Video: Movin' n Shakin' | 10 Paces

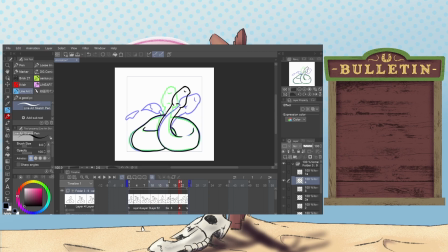Y'all haven't checked out Defunct Land stuff, like, you're missing out. You're only doing yourself injustice. Though it is very niche, I guess, in that it's about theme parks and
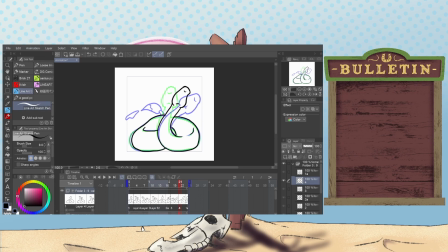TV shows over the years. But he did a whole series on Jim Henson and the Muppets that was really phenomenal. And I think the Muppets, it's safe to say, are pretty universal.
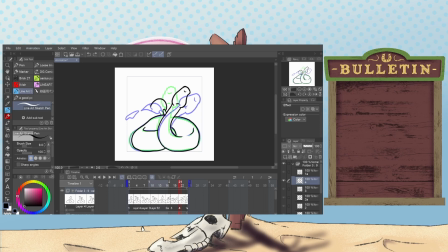You're not a fan of the Muppets, like, you're not even a fan. If you have any distaste for the Muppets, like, it sounds like a you problem.
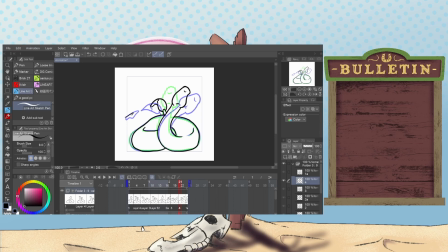Flip here. For like a breakaway point. So when we watch it back,
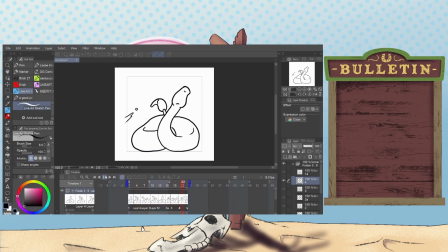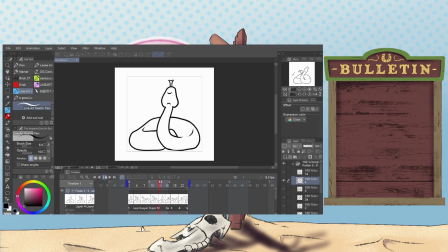might even double time this. Well, we'll see how it all comes out in the wash. We'll at least get those queens in. There's some cleanup to do for sure.
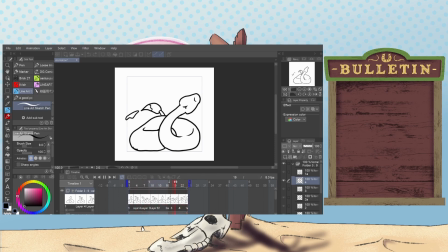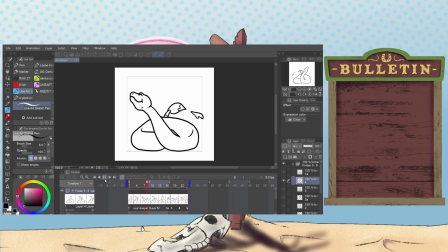All right, now we get down to the real nitty-gritty. Wonder if way to there's a shortcut for in-betweens on Flip Studio, but I don't think it'll
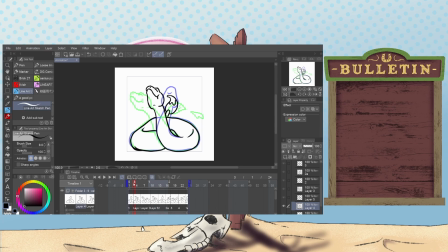register quite how I need it to. Okay, so we're going to make a new cell here.
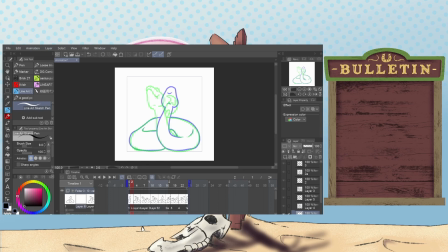It's going to be the start of the head turn. Start of throat here. It's a nice little...
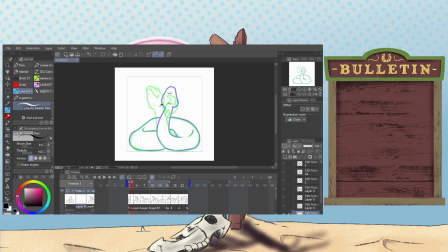It's easier to track the arc of motion on that than it is up here, because I didn't create a good arc of motion up here. And there are these wide gaps in which I can draw right in between.
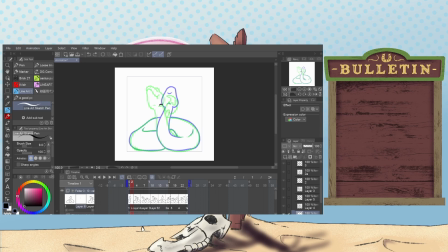And I can decide if, you know, if I move it more over this way, it's going to create some jitter in the motion. So I can either make it really smooth by drawing it right in between here, or I can move it one way or the other to
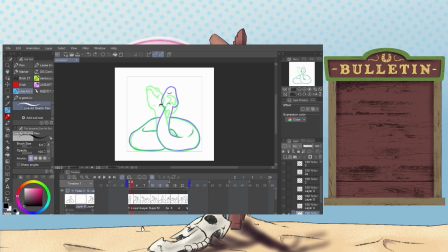speed up the motion or slow it down, it just creates delay at one point or another in the motion.